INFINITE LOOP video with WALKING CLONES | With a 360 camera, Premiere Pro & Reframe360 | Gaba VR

Hey guys, it's Gaba VR. I'm a 360 content creator and photographer, publishing 360 videos and tutorials here on YouTube. And this time I show you how to create this cool or funny 360 effect, which is an endless loop video with clones walking round and round.
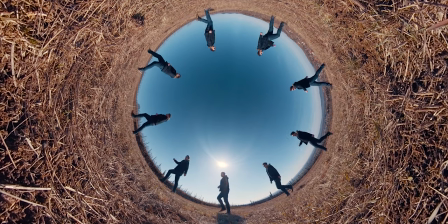(0:28)
There are four main steps we are going through. First, we will record the raw material, create an endless loop of the walking video, then we create the clones in different stages of the path, and finally we make a rabbit hole or a little planet effect in quite an unusual but really powerful way. So let's jump into it. First, I select a location.
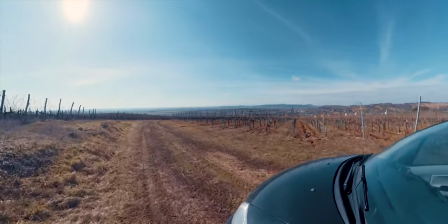(0:49)
This time I pick up a simple location where there's nothing spectacular in the background, so we can focus on the effect itself.
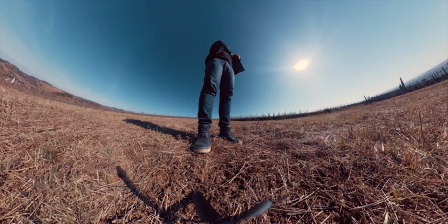(0:56)
I put the camera on the ground. To create an inverted planet, which is actually what we are going for, the lower camera position is the better.
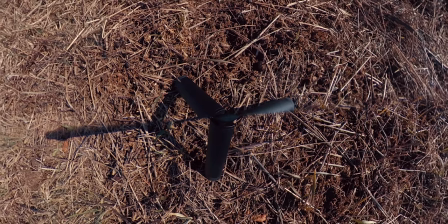(1:04)
So I put the camera on the ground using a tiny tripod.
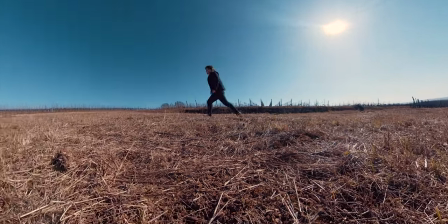(1:11)
Then I start walking in a circle, trying to keep the same distance from the camera.
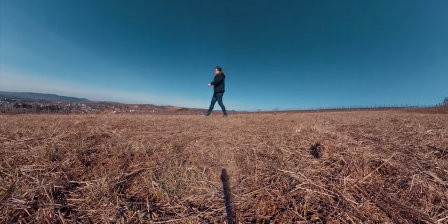(1:16)
The final result will look quite different depending on the distance, so if you are not sure what kind of look you are looking for,
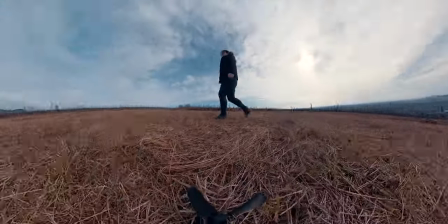(1:22)
try to walk in a smaller circle first, then increase the distance after 2 or 3 rounds,
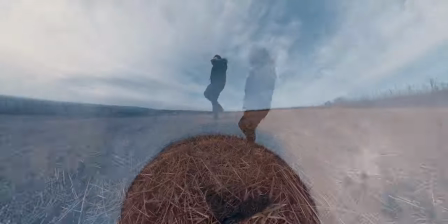(1:28)
and so on, getting further and further from the camera.
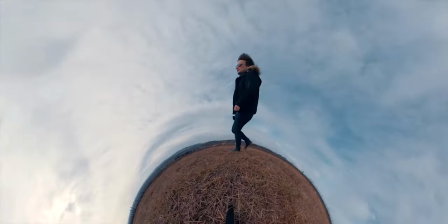(1:32)
But it's very important that you always need to record at least 1 or 2 rounds in the same distance.
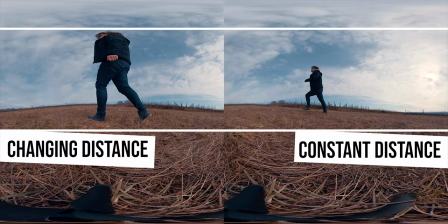(1:38)
And if you don't keep the distance, the final result won't be perfect as the size will be changing, getting closer or further from the camera.
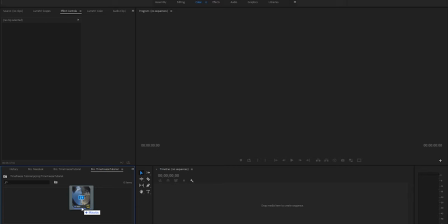(1:48)
But when I'm done with recording, I import the raw INSV files into Premiere, I create a new sequence from the video and start editing. I will show you two variations, creating the effect when I'm walking a little bit further and closer to the camera.
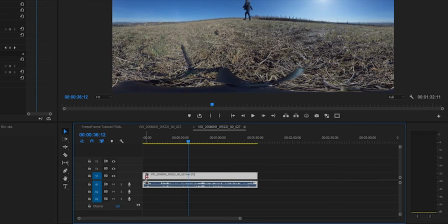(2:06)
Starting with the further one, I pick up the round I prefer. I have a small jump here which will look nice in the sequence.
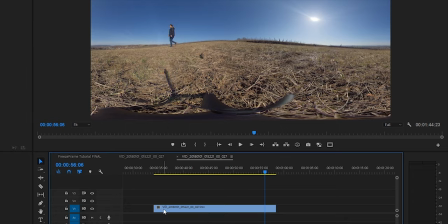(2:17)
To create an endless loop, I have to find the perfect moment to cut.
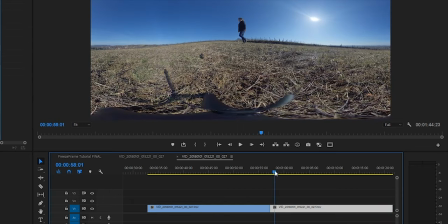(2:21)
It means that I try to cut a moment from the beginning of the round to the end of it, and they have to match perfectly. As I was walking round and round keeping the distance, it's not so difficult.
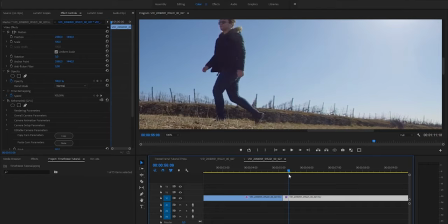(2:35)
I try to match the movements at the cut, and when I'm done, the endless loop is created.
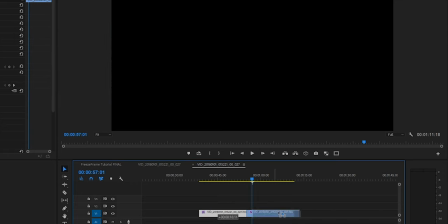(2:40)
I can copy and paste this unit as many times as I want, and the transition will always be seamless, looking like I was walking around here forever.
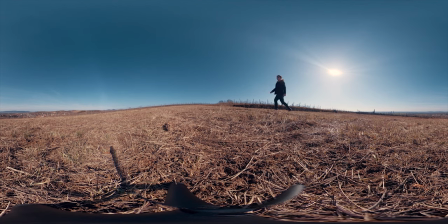Now, as the endless loop is created, it's time to create the clones in different stages of the scene. The further you walk from the camera, the more clones you can create. So this time there can be even 8 or 9 of them, but I will see it during editing.
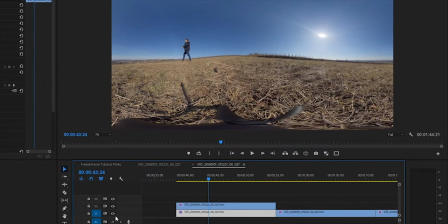(3:11)
First, I duplicate a unit of the endless loop I created and animate a mask all along the scene. I turn off the layer on the bottom so I can see the borders of the mask perfectly, creating this spotlight-looking mask.
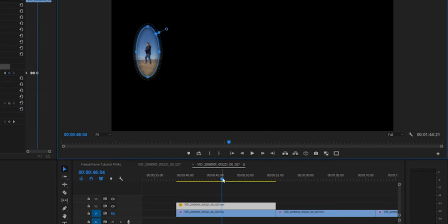(3:25)
It's quite simple for a while, but when I arrive to the frame border, I have to add a second mask.
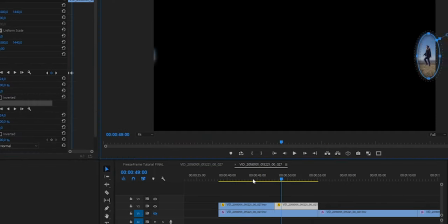(3:30)
To make it simple, I make a cut here, add a second mask and animate both of them until I finally leave that line totally.
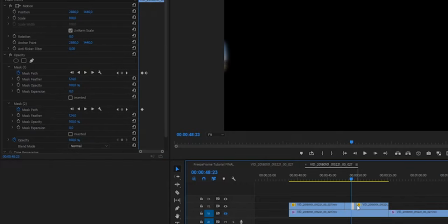(3:38)
Then I make another cut, delete the first mask and continue animating the second one.
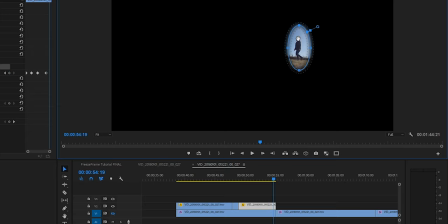Of course, it depends on you how you solve this problem masking things at the frame border. You can create 2 masks right in the beginning and pull one of them out of the frame until you reach the point when you need it.
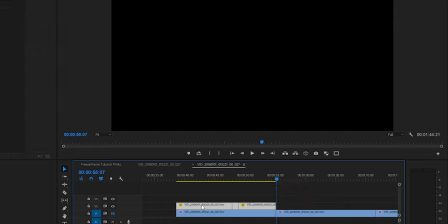(4:06)
But this is just my way, how I do this. When I'm done with masking, I nest this unit, so I can copy it without messing up anything. And even more, I can modify the mask anytime later, and it will be changing in all of the copies.